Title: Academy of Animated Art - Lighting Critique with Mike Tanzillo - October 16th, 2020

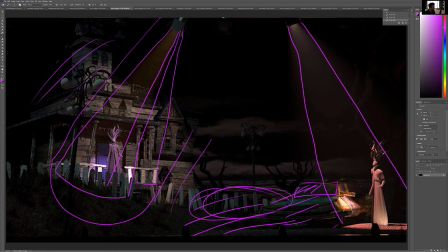20:34 I will challenge you in the next iteration to add that darkness in here and take another pass at adding more shaping on the characters, because when you're making it all about this one main light, you're putting a lot of pressure on that light to really create strong shaping.
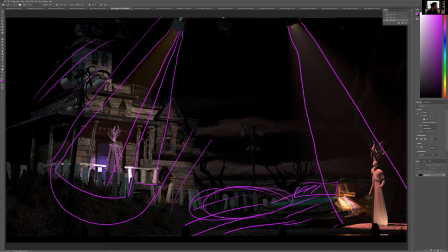20:51 And right now it's a little bit frontal on this guy. And also if you like, you push this, like that's a tough drawing. It looks like I'm just saying go down, go back into space with it. Oh, I can't do perspective drawings. Let's see, like if you go
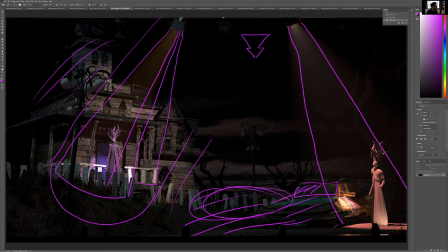21:10 back that way into space with it, what you can do is you can create a lighting setup that actually comes across the side here. I'm trying to think how that would work. If it comes in enough from the side, it'll hit the character from the side and create shaping this way.
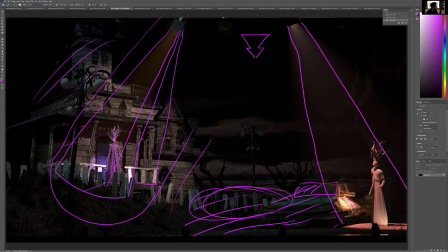21:28 And then the light behind the character will spill off this way. And actually, you might have to close off this porch, but you might be able to create a shadow back behind the character so that the character's light over dark. So I would just push you to get a little bit more out of that.
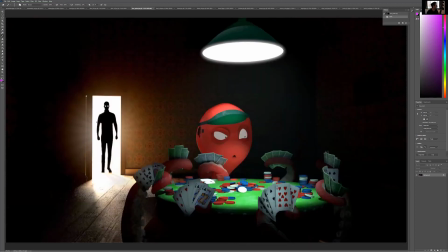21:48 This one, this glow back there is looking better. I think that like the God rays around him are fun. The biggest thing to work on with this is the core darkness on him is like super black.
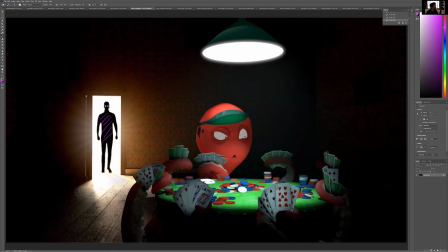22:03 And one of the things that we were seeing in the reference was that the light does spill around and kind of lift that value. So bring that warmth value around him and into his core a little bit, so it's not like super jet black. Because again, this contrast is going to just pull all the attention back there. And then we can go from there.
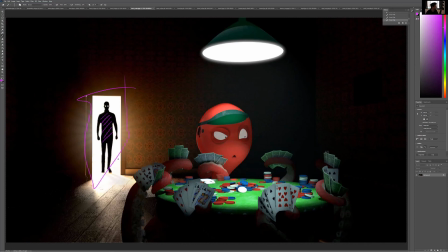22:20 Because I think let's get that right first, then we'll come back here and get this. One thing about this table, if you're doing another render, just realizing that the green on the table is a little bit saturated.
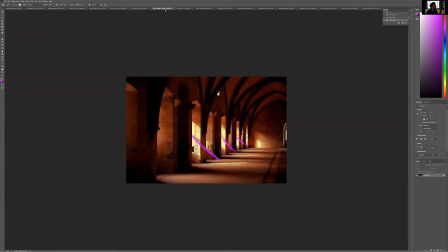22:32 Just pull back on that saturation in the material value. I think will help that out a lot. Hannah, cool stuff.
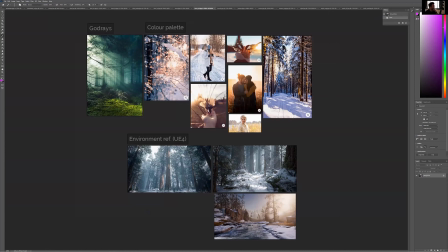22:39 So love the color palette reference. We got the environment reference, and we've got God rays. Really beautiful God rays, like a pocket of, a patch of warmth up over there.
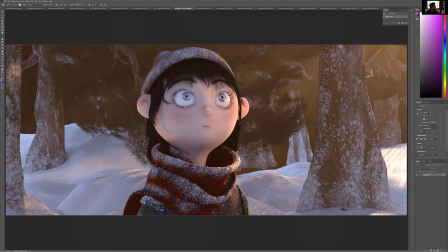22:52 The light rays coming in from the side. That's one thing that we're really missing, is a sense of the sky back there.
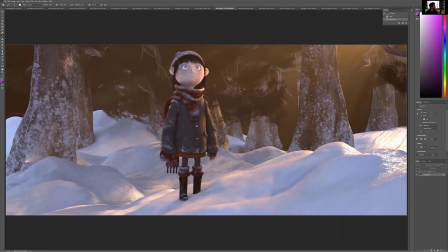22:59 Like seeing this darkness back here and this darkness back here, it just feels like the world cuts off to black.
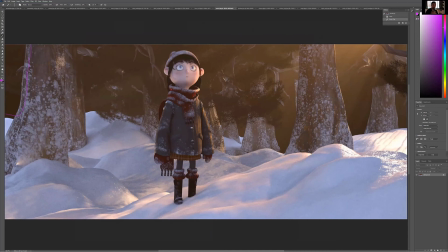23:08 We need a background back there. We need the world to continue to expand. We need a sky. We need something that's motivating this lightness to come through. As somebody who's worked on several Ice Age films with lots of snow, snow is extraordinarily difficult.
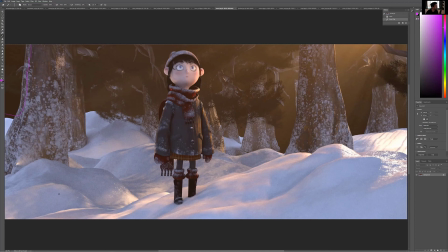23:31 It's so, because right now and it's extraordinarily difficult in the shadows. You've got a really nice color in here. You see how there's like a little bit of blue and it never really gets gray or dirty? Back over here, we're not having the same thing. It's falling into grayness and it almost looks dirty.
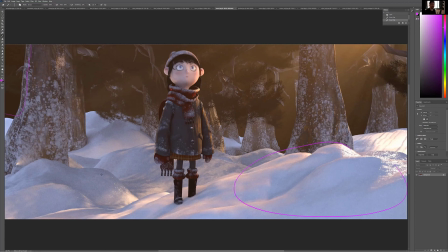23:50 So in a happy scene like this, in a hopeful scene like this, you want to make sure that you're giving your snow, and you can see it here in your reference.
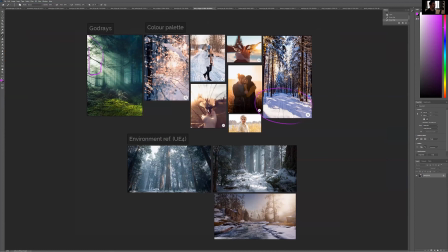23:59 Like look at this color, like pretty cool blues to help lift it. You can see it in here. You can see it in here. The snow itself never gets gray. It never loses that saturation. So finding that saturation in the shadow of the snow is going to be very important.
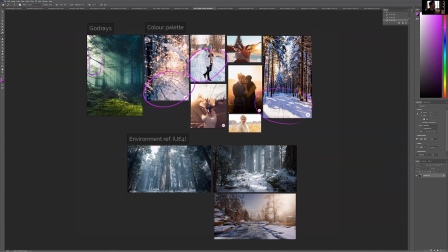24:18 In terms of
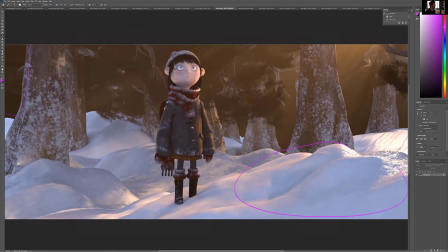24:22 the character lighting, I think we can sneak the key light around a little bit more on her face, wrap it around a little bit more here.